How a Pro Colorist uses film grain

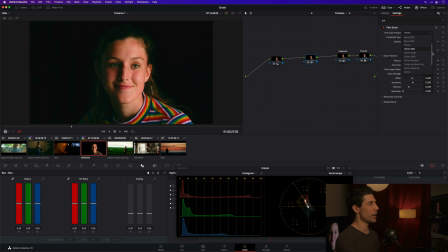479s
But if you don't, this is not some sort of forensic model that has been built of a film stock. These are just sensible presets. So if you like them, great. If you want to do something custom, then you should feel totally empowered to do so. So here's what I'm going to do. I'm going to set my opacity for now all the way to a 1, just to make it really easy to see what I'm doing.
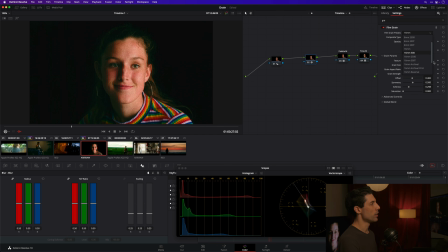497s
And I am going to go to my preset for now, and I'm going to go to a 35mm 200T. Just as a starting point, and I'm probably going to go in and change my sliders after this point. That's going to give me a finer grain than I had just a minute ago with the 16mm.
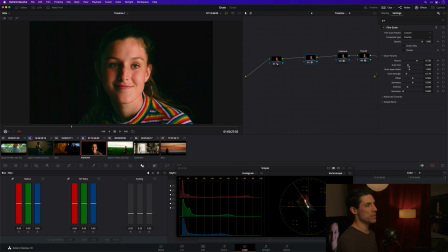511s
I've got that opacity all the way up, and you can see that I can increase the overall scale of my grain by changing this grain size. Maybe I want it to be a little bit smaller still. And the strength is, of course, going to increase or decrease the overall strength of the grain.
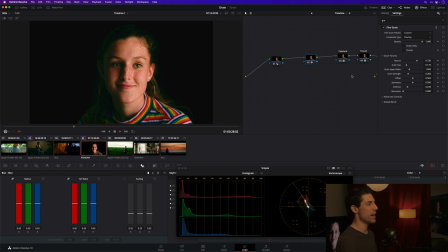528s
And those two sliders are really the main ones that I'm going to work with. Your advanced controls, these are things you can go into and manipulate if you feel like you need to, but I generally don't do much with them.
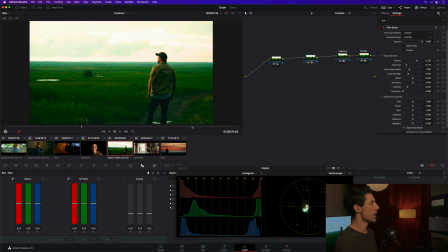539s
And with that established, I've kind of got, because I've got the opacity turned all the way up, I can see my grain really clearly. I'm going to now back it way off.
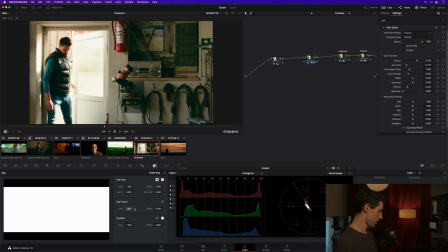549s
I could do that with my opacity, or I could do it with my key output gain if I wanted to go in here and just be able to continually go in and refine that later on. And I'll give you my kind of rule of thumb for grain. This is something that you'll have to find your own preferences with. I had a jazz band teacher in high school. I played the guitar in jazz band, and I'm 16, I'm playing the guitar. I want to wail. I want to rock and roll. I want to let that Stratocaster rip. But I'm playing in the jazz band, and the band director at the time shushes what were actually the 3 guitar players who were sitting over there in the corner because we all wanted to wail. And he says, the guitar should be felt and never heard. And while I didn't like that advice very much when I was a 16-year-old trying to shred, it's actually really good advice when it comes to film grain.
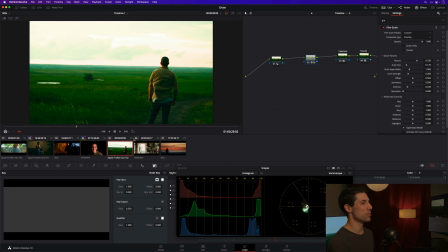592s
My take is that grain should be felt rather than seen. By the time you can really overtly see it and your viewer is noticing it, I think it's kind of failing.
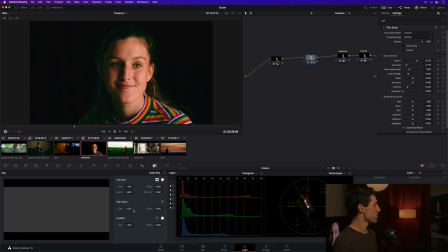601s
So here at this like 30% strength, 25% strength that I've scaled things back to,
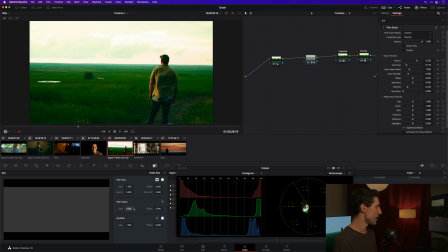606s
that's kind of like the intensity that I like to see grain live at, so that it's felt, but it's not really seen. And especially if you consider that we are blurring the image as well.
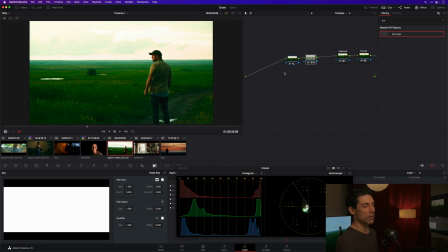618s
If I turn this off and then on, you can see I'm reshaping the texture of this image. It's just not in an obvious way. Really, the most obvious way to see what I'm doing is to turn everything off. So that's kind of how I would set up film grain in a normal scenario.
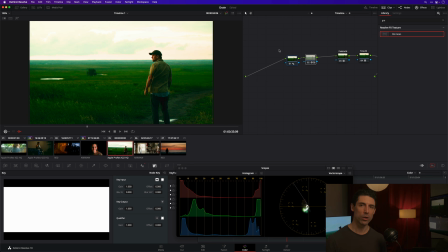635s
Now, if you're really going for like a Super 8mm or like a 16mm look and you really want to hit it hard,
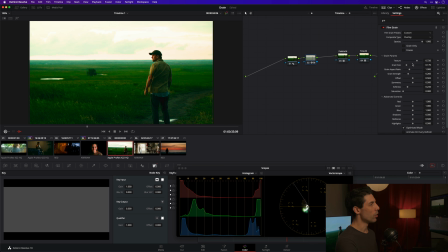641s
then maybe you want to go with like a coarser texture or a higher intensity or a greater grain size, for example. But in general, I kind of try to tuck things in, keep them nice and small and just barely noticeable, something that's going to be more felt than seen.
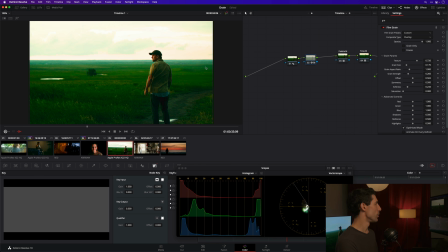657s
And again, I just want to point out, like, we haven't even really graded any of these images yet, but like, let's go over here to shot number 2.
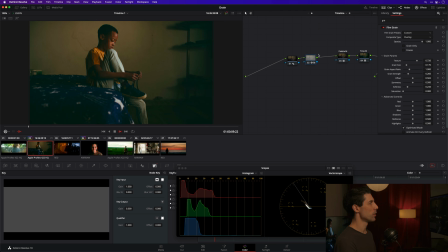663s
We can see that grain dancing and doing its thing a little bit. And just look at what happens if I turn off this look.
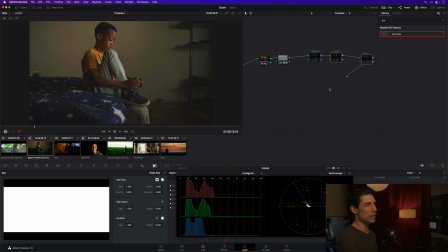670s
Like, it just doesn't really work anymore. It doesn't really feel innate of the image. It feels like something imposed. So we always want to be applying grain underneath a credible look that's also driving us at what we're trying to get.
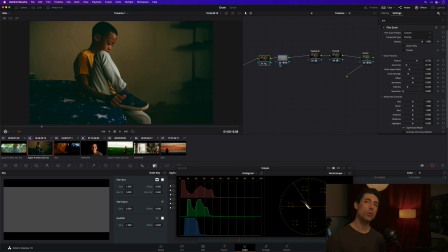683s
And that's really my theme with all this when I talk about grain is like, if you are applying film grain because you want to create a quote unquote more filmic image, if you want to have more of a tight emulation of what you might have gotten out of a film system, that's great that you're thinking about texture. You should be thinking about texture.
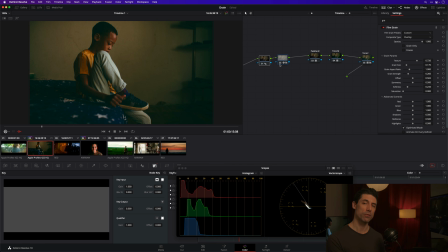699s
But if that's the only thing that you think about, and if that's the only sort of allowance that you make for that aesthetic that you're going for, you're not going to be very successful in achieving that aesthetic, because that aesthetic is not just about texture. It's about contrast. It's about color.
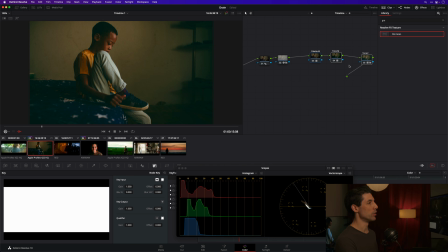713s
It's about the kind of things that you are typically going to get with a well-built look that is well aimed at your purpose when you are color grading, okay? So those are the main things that I think about when I'm using film grain. I think about the placement of it. I think about being subtle with it.